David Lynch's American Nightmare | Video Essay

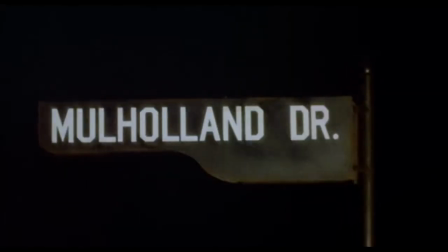4:15 The first half of the film plays with the viewer's diegetic perspective,
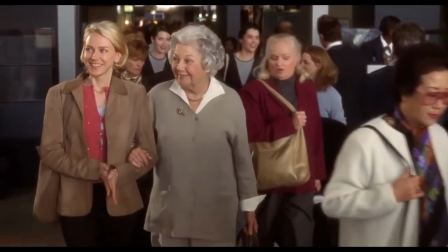4:19 showing Diane's masturbatory fantasy world without giving away that it is fantasy until the end of the film.
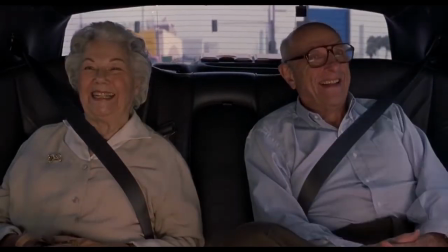4:24 Lynch hints at this along the way, with the scene of Betty's parents driving away ironically smiling as a moment of pure surrealism.
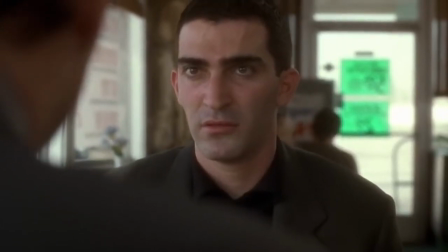4:32 One of Lynch's most powerful moves in the film is how he manages to question the boundaries of the film's reality and the viewer's reality.
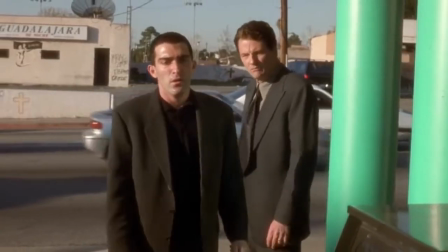4:40 The scene at Winky's Diner of a man recounting his dream eventually becomes the dream itself, blurring boundaries between dreams and the film's reality.
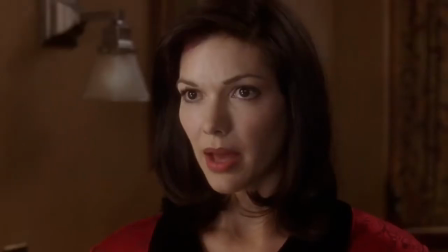4:48 Similarly, the scene in which Betty practices for her audition is cleverly written to blend the
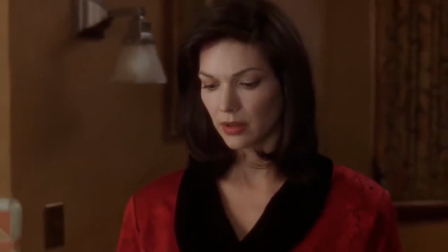4:53 narrative of what's happening in Mulholland Drive and what's happening in the film that Betty is auditioning for.
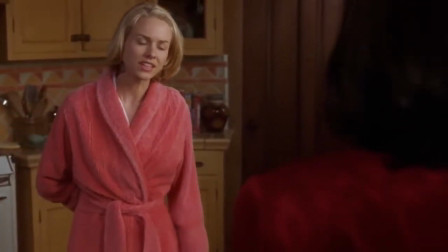4:58 Lynch tears down expectations of reality, being that it's already a fantasy, but within that fantasy there is also a script for a film that has its own reality.
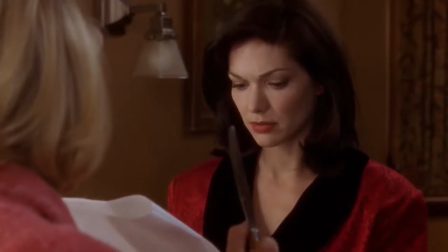5:07 Adding these levels allows Lynch to manipulate the viewer, much like the Hollywood standards he wants to critique.
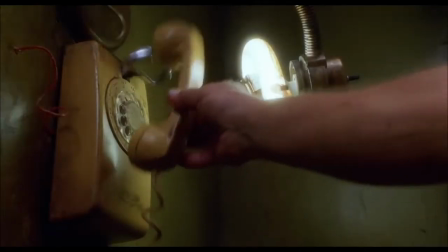5:13 Lynch questions the nature of film itself then. How real is the unreal?
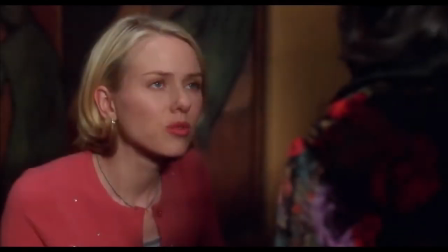5:18 This is Lynch's subversion of the traditional Hollywood narrative, not only to look at film ontologically,
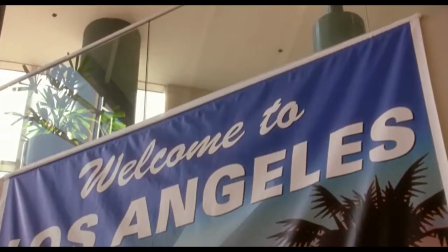5:24 but also to remind viewers that Hollywood sells fantasy in a box labeled reality.
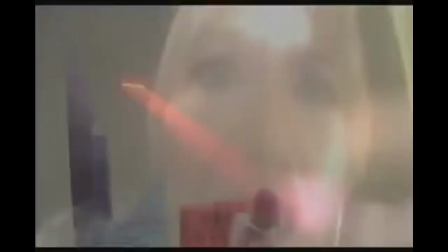5:29 Lynch would continue to blur narratives in Inland Empire, another film about Hollywood.
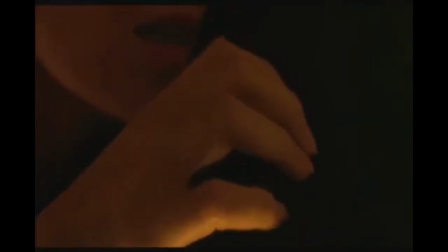5:33 In Inland Empire, Laura Dern's character again blends the realities of both the film and the film her character is working on,
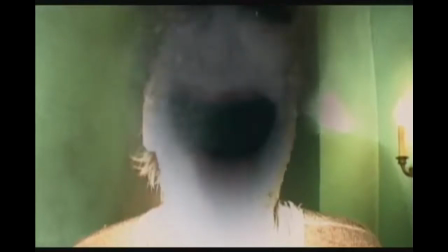5:40 and often it becomes hard to tell one from the other.
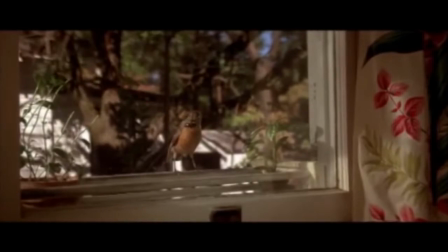5:43 David Lynch's career has been characterized by his fascination with subverting traditional American ideas and culture through allegorical devices,
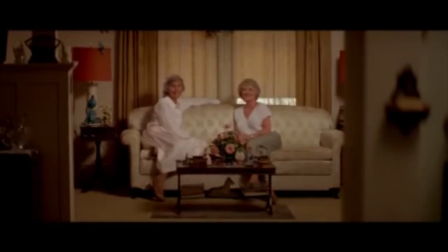5:51 postmodern critique, and experimental narratives.
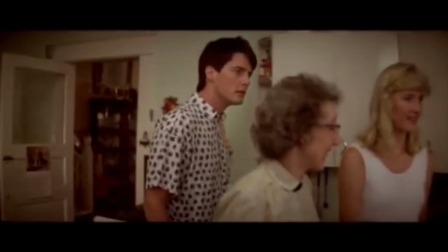5:54 Lynch has always been interested in pulling away the layers of our perspective to reveal truth, and most of the time, the truth isn't pretty.
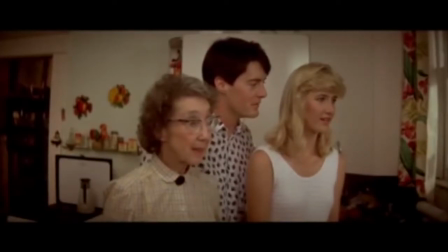6:01 Whether it be the suburban life of conservative small-town America, or the toxic pop music,
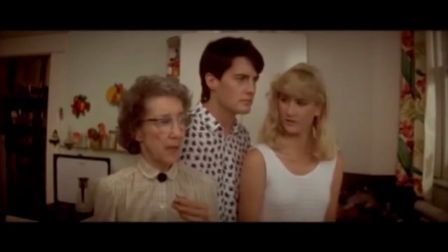6:06 or Hollywood's effect on our view of reality, Lynch has made himself through defying expectations, and his films are proof of that.